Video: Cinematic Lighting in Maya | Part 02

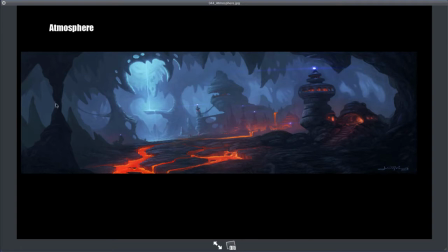(24:48)
So I'm using a lot of that element to separate am using these framing elements, again, foreground, middle ground, background, to kind of help frame this image, make a strong composition where your eye can go to different points and still stay within the image.
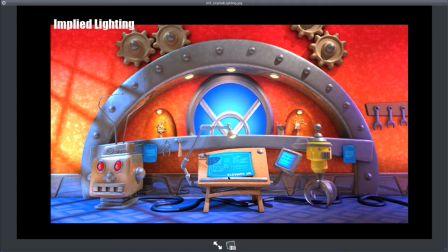(25:08)
Implied lighting. This is again another powerful tool, and I'll show you more later, practical application of this. But is the idea of you have a scene and you want to imply that there's more to this world than what you're actually seeing.
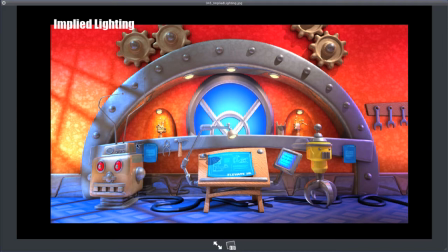(25:23)
So look at this light over here. I put a light, kind of makes it look like a window, like because of this shadow, it makes you think that there's some sort of grate, there's something off screen, there's some sort of big window, and you can kind of see the window panes here. So I'm implying more to the scene than is really there.
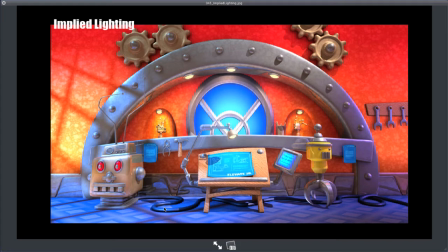(25:42)
This could be used also with putting a shadow of a tree or something off screen. The beginning of Toy Story 2 and Buzz Lightyear's kind of coming into Zurg's fortress. There's a great scene in the room where he goes to what he thinks is the battery power.
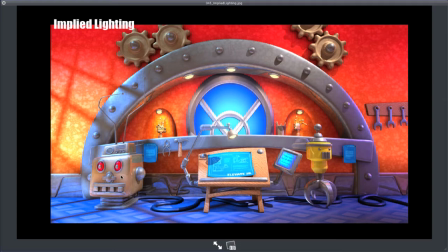(25:59)
And there's, again, light from the ceiling that's kind of implying that there's a really tall ceiling and there's something else up there. Very, very powerful tool for making your world bigger than it actually is.
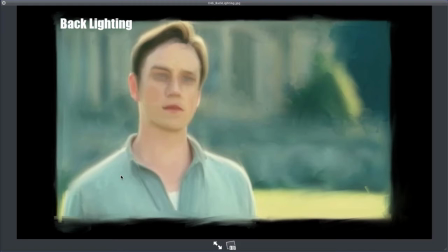(26:13)
Backlighting. This can be used where instead of having 3-point lighting where you always have a key, a kick, and rims, there's times where you'll use your rim as your brightest light. Instead of having a key, you'll do backlighting. It's just a rim to kind of light these characters.
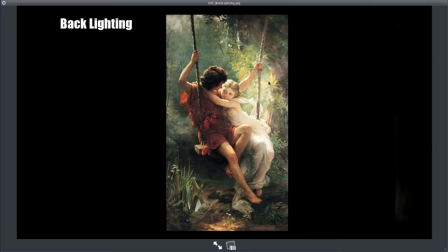(26:31)
The advantage of this is like in this scene, it's really quite beautiful. You can have just a little sliver of light that helps pop them off the background, but then you're using bounce light in the scene to really draw your eye to where it needs to be,
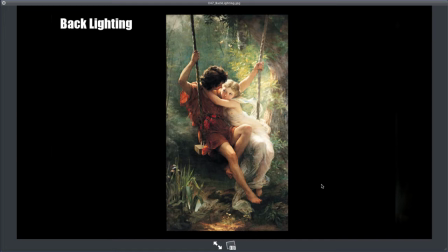(26:48)
and to really kind of give this soft, magical kind of tone to your composition. So something used quite common. I like this a lot when I go to do photography. Instead of having bright sunlight on their faces and harsh shadows,
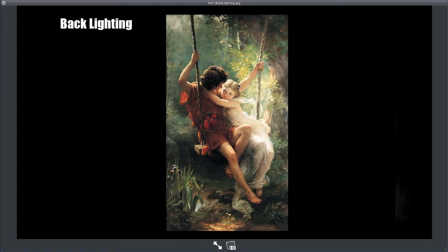(27:07)
choosing to backlight things and then letting bounce light, give nice soft shadows where you read it and nothing looks harsh, no really hard shadows.
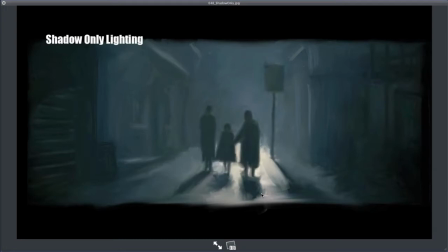(27:17)
Talking about shadows, there's another method that's shadow only lighting. So this is where you're using silhouettes. Again, great with atmosphere, but there's a lot that you can do where you don't need a key light or kick light at all.
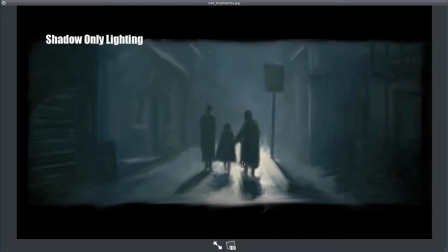(27:31)
You're just going to light the set in such a way that the character pops and you can read the shape of the character with just a silhouette.
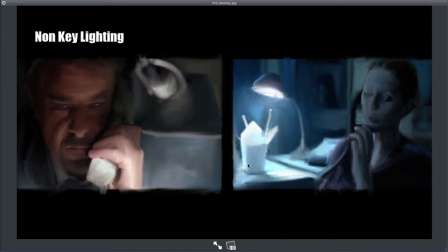(27:42)
Another kind of interesting method to break the idea of 3-point lighting. You should master 3-point lighting first. But once you've got that down, then you can consider doing things like this, where you've got non-key lighting.
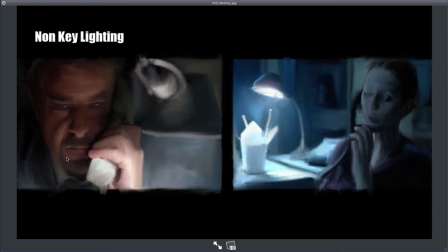(27:53)
So you're using bounce light as your key light. So light that's from this lamp bouncing off the table up onto the character's face. You can give a different mood. You should really think a lot about mood. What is the story you're telling?
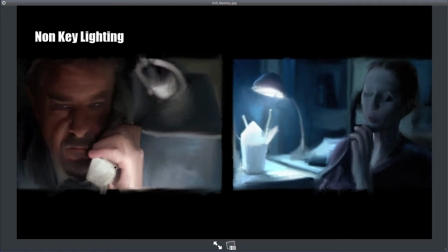(28:08)
In this particular examples, makes the character look a little bit mysterious or a little bit scary in some ways.
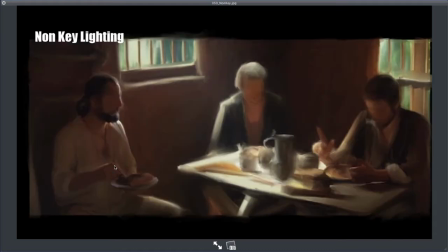(28:17)
Sometimes it can be used in a soft, kind of beautiful way. Again, the magic of bounce light. Bounce light is so soft, and the shadows are so interesting. It's very complex with the diffused light. You can take a scene. This is from the movie The Mission,
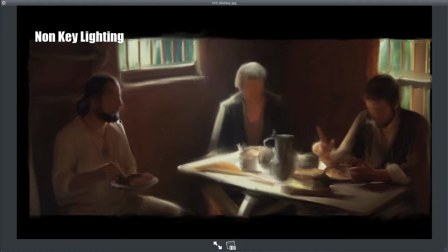(28:35)
where these characters are sitting around a table, and Robert De Niro was a slave trader, and he's been taken in as a missionary. He's redeemed himself and walked away from his slave trading, and he's learning a new way of life.